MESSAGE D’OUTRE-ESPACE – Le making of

On a regardé vraiment beaucoup de vidéos de Lina pour voir comment on parlait à l'époque. C'est pas du tout simple de retrouver des expressions typiques de ce moment-là et non pas des expressions qui sont apparues plus tard ou plus tôt.
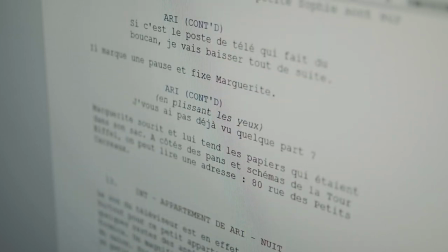291s
Et c'est pas forcément des mots de vocabulaire hyper spectaculaires, mais c'est des petites choses.
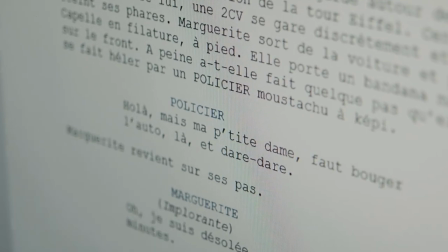295s
Par exemple, aujourd'hui on dit une voiture, à l'époque on avait plutôt tendance à dire une auto. À la télévision, on passe pas un film, on donne un film.
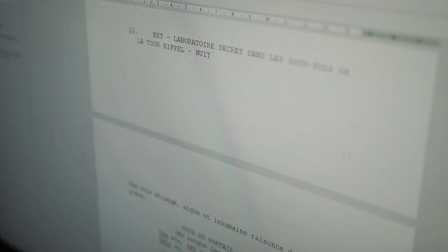302s
Et c'est des petits mots comme ça qui font que bout à bout, on sent que le vocabulaire vient d'un autre temps. On voulait vraiment des marqueurs d'époque qui nous faisaient marrer. Enfin, on a mis plein de références partout. C'est comme au restaurant quand c'est dessiné dessus, ça. Enfin voilà, c'est un régal de quarantenaire, quoi.
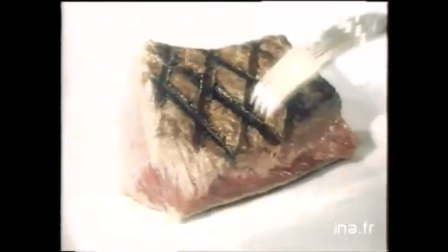318s
C'est comme au restaurant quand c'est dessiné dessus. Seb, c'est bien. On a fait beaucoup d'efforts et on espère avoir réussi. pour le scénario, on a eu aussi beaucoup de chance puisque j'ai pu le soumettre à des personnes dont c'est le métier, soit d'écrire, soit de corriger les scénarios des autres. Par exemple, Balak a accepté de relire et il nous a donné deux pistes très intéressantes.
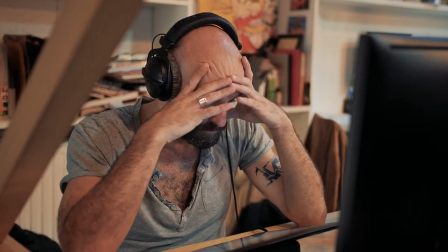337s
La première, c'est lui qui a eu l'intuition de dire qu'il faudrait ce moment
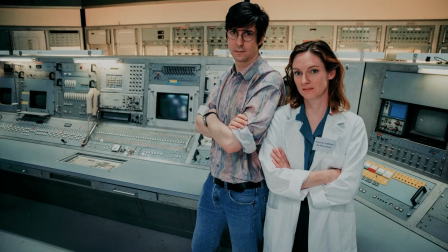342s
où dans la transgression, Marguerite et Harry vont fraterniser.
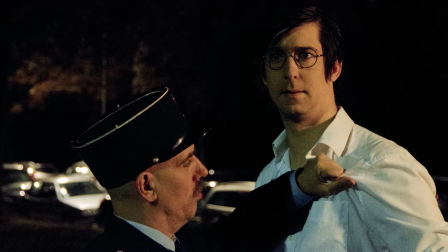347s
C'est-à-dire qu'au moment où ils vont s'opposer aux flics et qu'ils vont le mettre littéralement au sol,
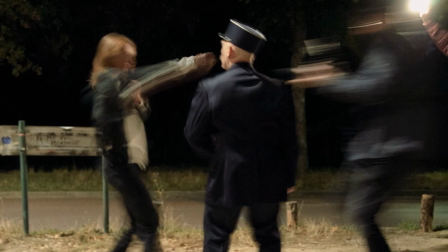352s
il va se passer quelque chose qui va être de l'ordre de « ouais, on a fait une bêtise ensemble ».
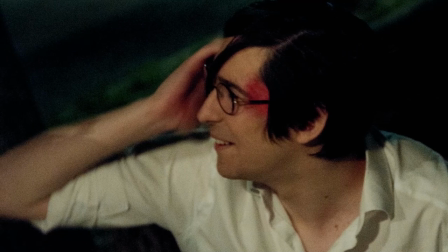356s
Et à partir de là, les deux personnages vont commencer à développer une espèce de camaraderie. Et la deuxième chose que Balak a apporté, et ça c'est très important, c'est sur les proverbes.
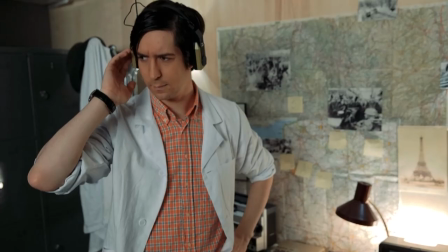363s
Dans la première version du scénario, c'est le professeur Burgonde, c'est Harry qui avait le proverbe un peu déformé, c'est lui qui n'arrivait pas à dire un dicton correctement, comme il le fait dans France 5. Et c'est Balak qui a dit « ce serait intéressant si c'était un défaut de Marguerite, et ce défaut à la fin, c'est Harry qui le prend pour lui, qui le fait sien.
» Aussi vrai que deux et deux font le printemps.
Alors, est-ce que Harry a été un petit peu chamboulé, traumatisé par tous ces événements?
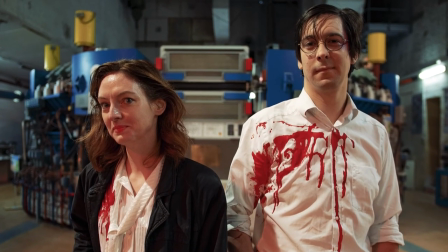385s
Est-ce que, au contraire, c'est une manière de se souvenir de Marguerite? Ça, c'est le spectateur qui va décider.
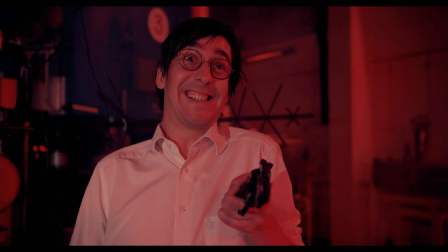390s
Mais il y a quelque chose de l'ordre de la transmission qui est intéressant. J'ai aussi demandé à Davy s'il ne voulait pas me donner son avis sur le scénario.
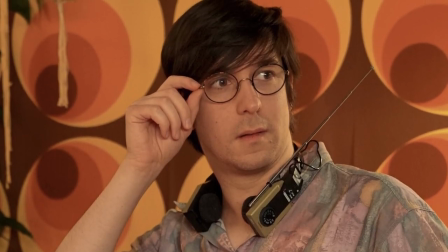398s
Et Davy, lui, il est arrivé avec l'idée de l'invention. Le Talkman, ça vient d'une réunion avec Davy où il me disait ce serait quand même pas mal, comme c'est un inventeur, qu'on le voit inventer des trucs, quoi. Et ensuite, j'ai pu demander à Savin Yatman-Eiffel, le co-réalisateur et producteur de Oban Star Racer, qui est aussi un descendant de Gustave Eiffel, s'il avait un peu de temps pour relire le scénario. Et il a pointé un quelque chose de très important. Il m'a dit, les méchants, il faut les montrer. Alors, on n'est pas allé jusque-là, on n'a pas recréé la salle du trône, mais on les entend quand même parler, ils ont une présence dans le film, et ça, on le doit à Savin.
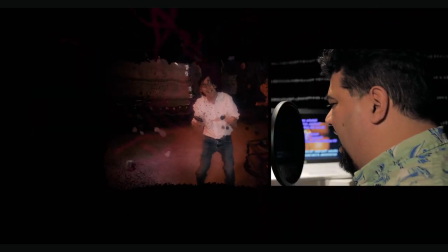428s Nenoga kempo shor shishu itonal. Shenmat, tlamiga aipasivan.
Ensuite, il a fallu trouver les personnes qui allaient endosser les rôles.
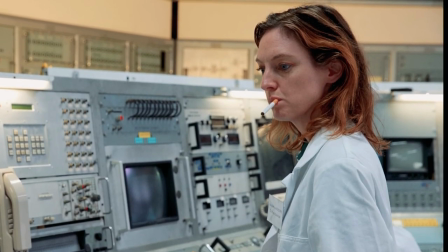440s
Pour le rôle de Marguerite, moi j'avais vraiment envie de travailler avec Audrey. J'avais déjà travaillé avec elle sur la série « Vous savez pourquoi on est là » de Médoc et Moguri. Mais tu vas le faire, du coup. Et elle a dit oui tout de suite, donc grand soulagement. J'ai tout de suite aimé, enfin j'ai lu, alors que je connaissais pas France 5 moi. Et je l'ai lu comme un projet à part entière, déconnecté de ce qui avait pu se passer avant au niveau du scénario, quoi, tout simplement.
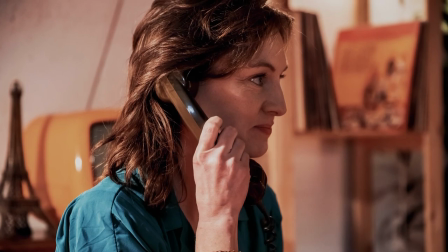463s
Et je trouvais que ça se tenait très bien. Donc ça m'a branché direct. Et non, je trouvais justement qu'il y avait vraiment un travail sur les personnages qui était intéressant, en tout cas Marguerite, qui était le personnage principal, et que ce parcours-là, il était super à travailler,
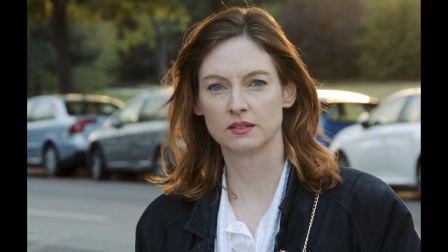482s
en dehors même de connaître ou non ce qui s'était passé avant, quoi.
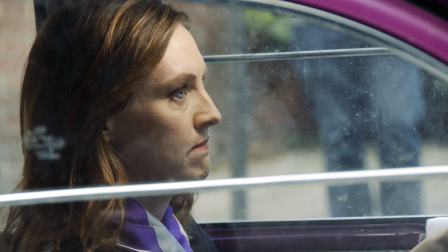485s
Et elle a créé une Marguerite vraiment tout en délicatesse, mais aussi en détermination. Quelque chose qui permet d'avoir un personnage tangible auquel on s'attache, et à la fin, quand Marguerite meurt, parce que c'est toute l'histoire nous mène à ça, à la disparition de Marguerite et au traumatisme du professeur,
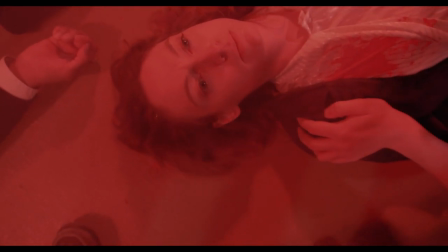502s
à la fin on a vraiment de la peine pour elle, même nous au tournage. Bon, on l'aime vraiment beaucoup en fait,
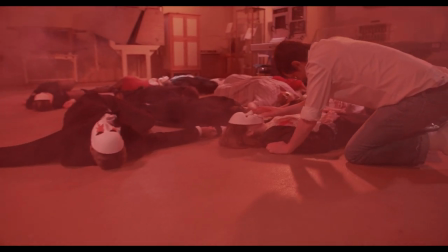508s
elle est esquissée rapidement en fait, parce que c'est un moyen métrage,
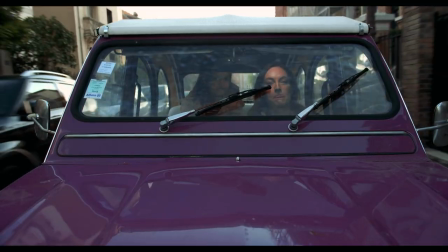513s
mais on devine toute l'affection qu'elle a pour sa fille, on devine son passé, on voit que c'est une femme brillante, qu'elle est intelligente, elle est gentille, elle fait de la savate, quoi.
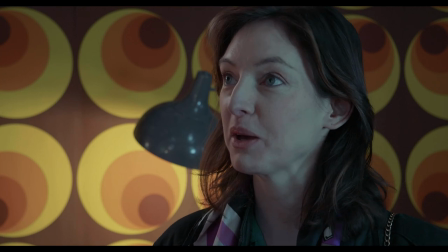526s
Enfin, elle est trop bien.
Je m'appelle Marguerite, et vous? Je m'appelle Harry.